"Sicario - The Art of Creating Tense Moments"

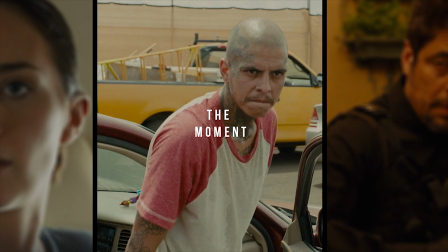(4:16)
It is once that the mood is set that we have the actual moment.
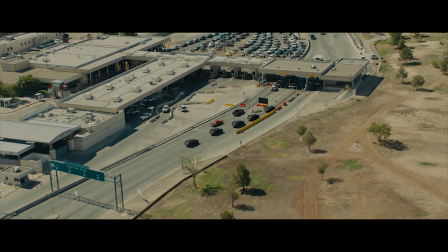(4:21)
For example, Villeneuve takes us on a 15-minute montage made up of beautiful helicopter shots of Juarez,
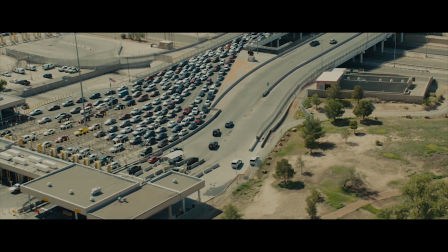(4:28)
shots of the Mexican border, and mutilated bodies, leading us into the single minute of realistic violence.
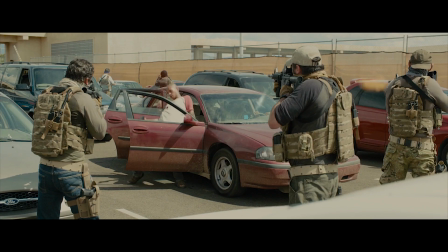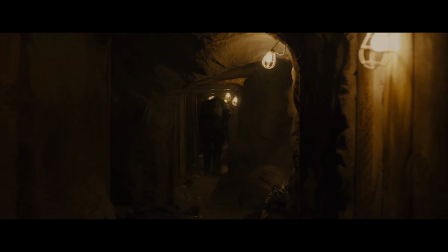(4:43) What the fuck are we doing?
Or we have a second scene, a tunnel shooting scene at the end of the movie,
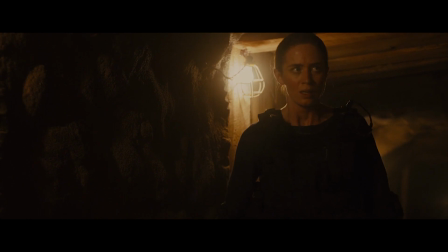(4:51)
post which we have an intense confrontation between Blunt and Del Toro.
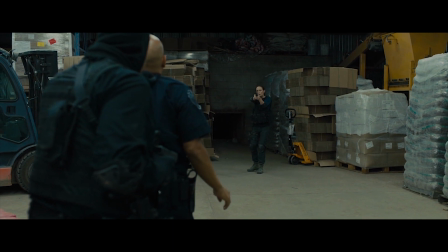(4:58) Step away from him. Put that down. I mean it. Move away from him right now.
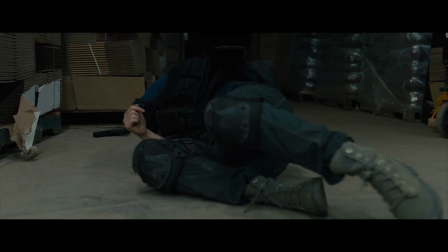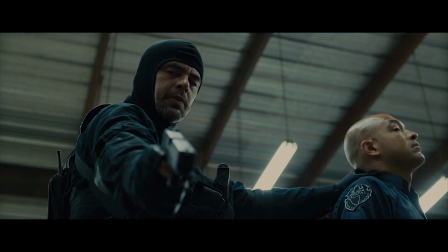(5:10) ever point a weapon at me again.
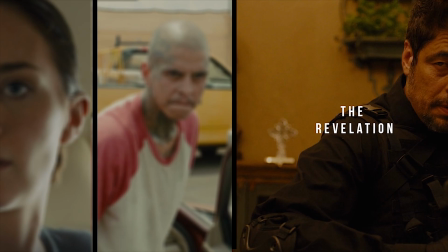(5:15)
It is post this that we have the revelation or a reality check.
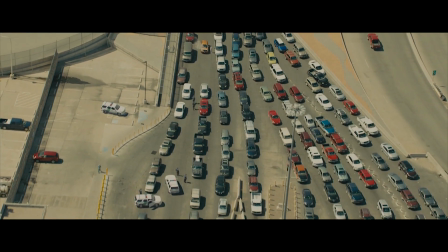(5:20)
All of this tension created, put to the right use, leaves a mark on our minds.
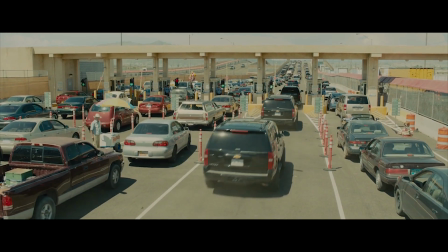(5:25)
Witnessing the trauma through Blunt's point of view, we look for the same answers as she does,
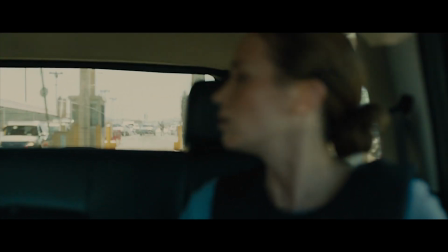(5:32)
and opening us to the reality, Sicario makes it worth the wait.
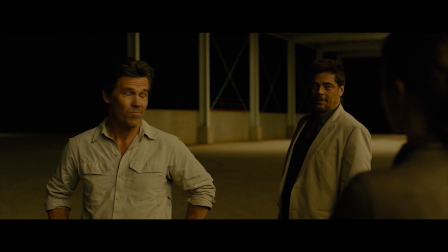(5:38)
The first scene ends us with knowing the true objective of the operation, showing us the bigger and complete picture.
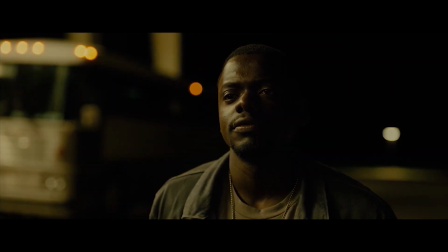(5:47) What do you want to know? Everything. Fucking lawyers.
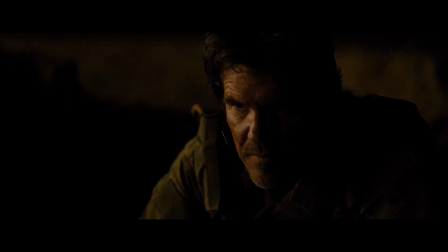(5:52) All right.
And it is after the second intense moment that we know the background story of the secretive Del Toro,
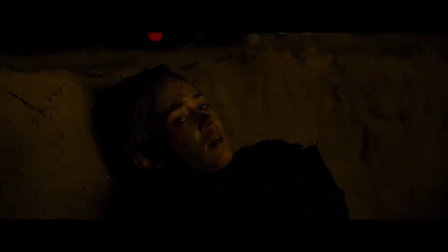(6:01)
who is on the mission to kill the Mexican cartel Jefe, responsible for the murder of his wife and daughter.
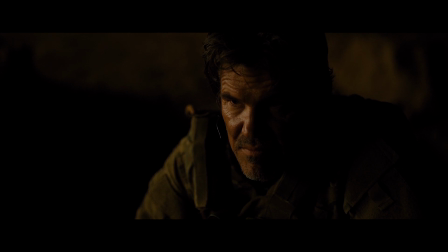(6:11) So he can get the person that cut off his wife's head
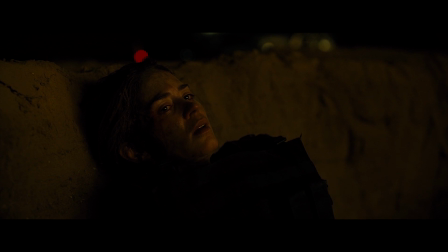(6:18) and threw his daughter into a vat of acid.
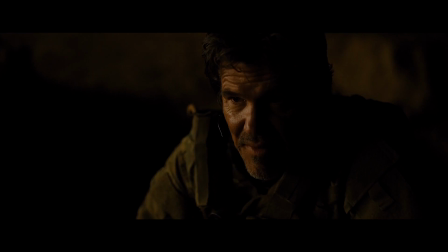(6:24) Yeah. That's what we're dealing with.
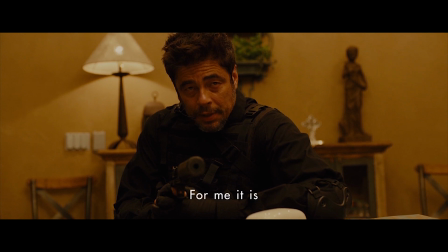(6:33)
Sicario is an example that you don't need a multiverse,
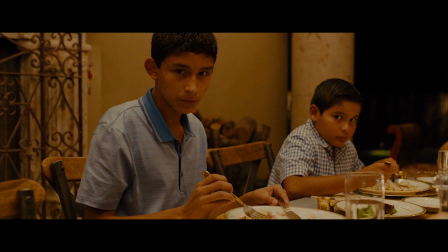(6:37)
multicast, end of the world storyline, or heavy CGI to create good tense moments.
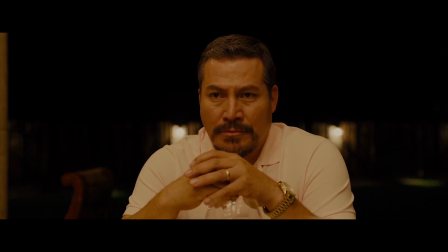(6:43)
But we seem to forget the basics here.
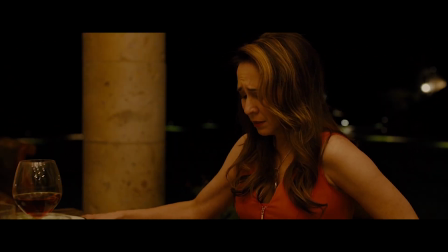(6:46)
What you need is an airtight script and the ability to keep the audience on the edge of their seats and scratching their heads.
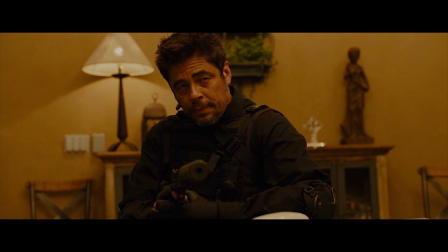(6:54)
Sicario hallmarks Denis Villeneuve's brilliant direction and storytelling.
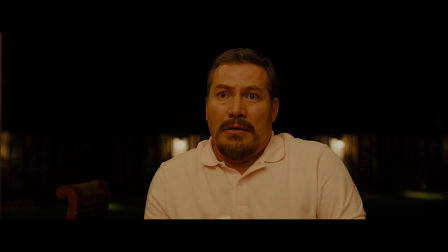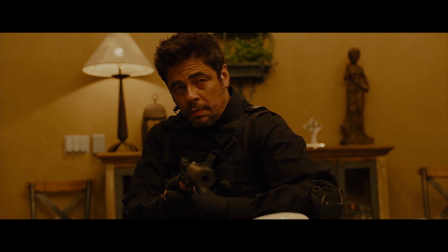Feel it in your bones, need for something more.
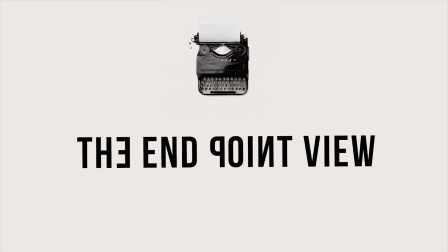(7:20)
Hey guys, this is my first video on this channel. I do intend to keep posting more of such videos, in fact once every 2 weeks, about varied different topics, not just movies. So do like and subscribe the channel and let me know what you feel about this video in the comments. Thank you.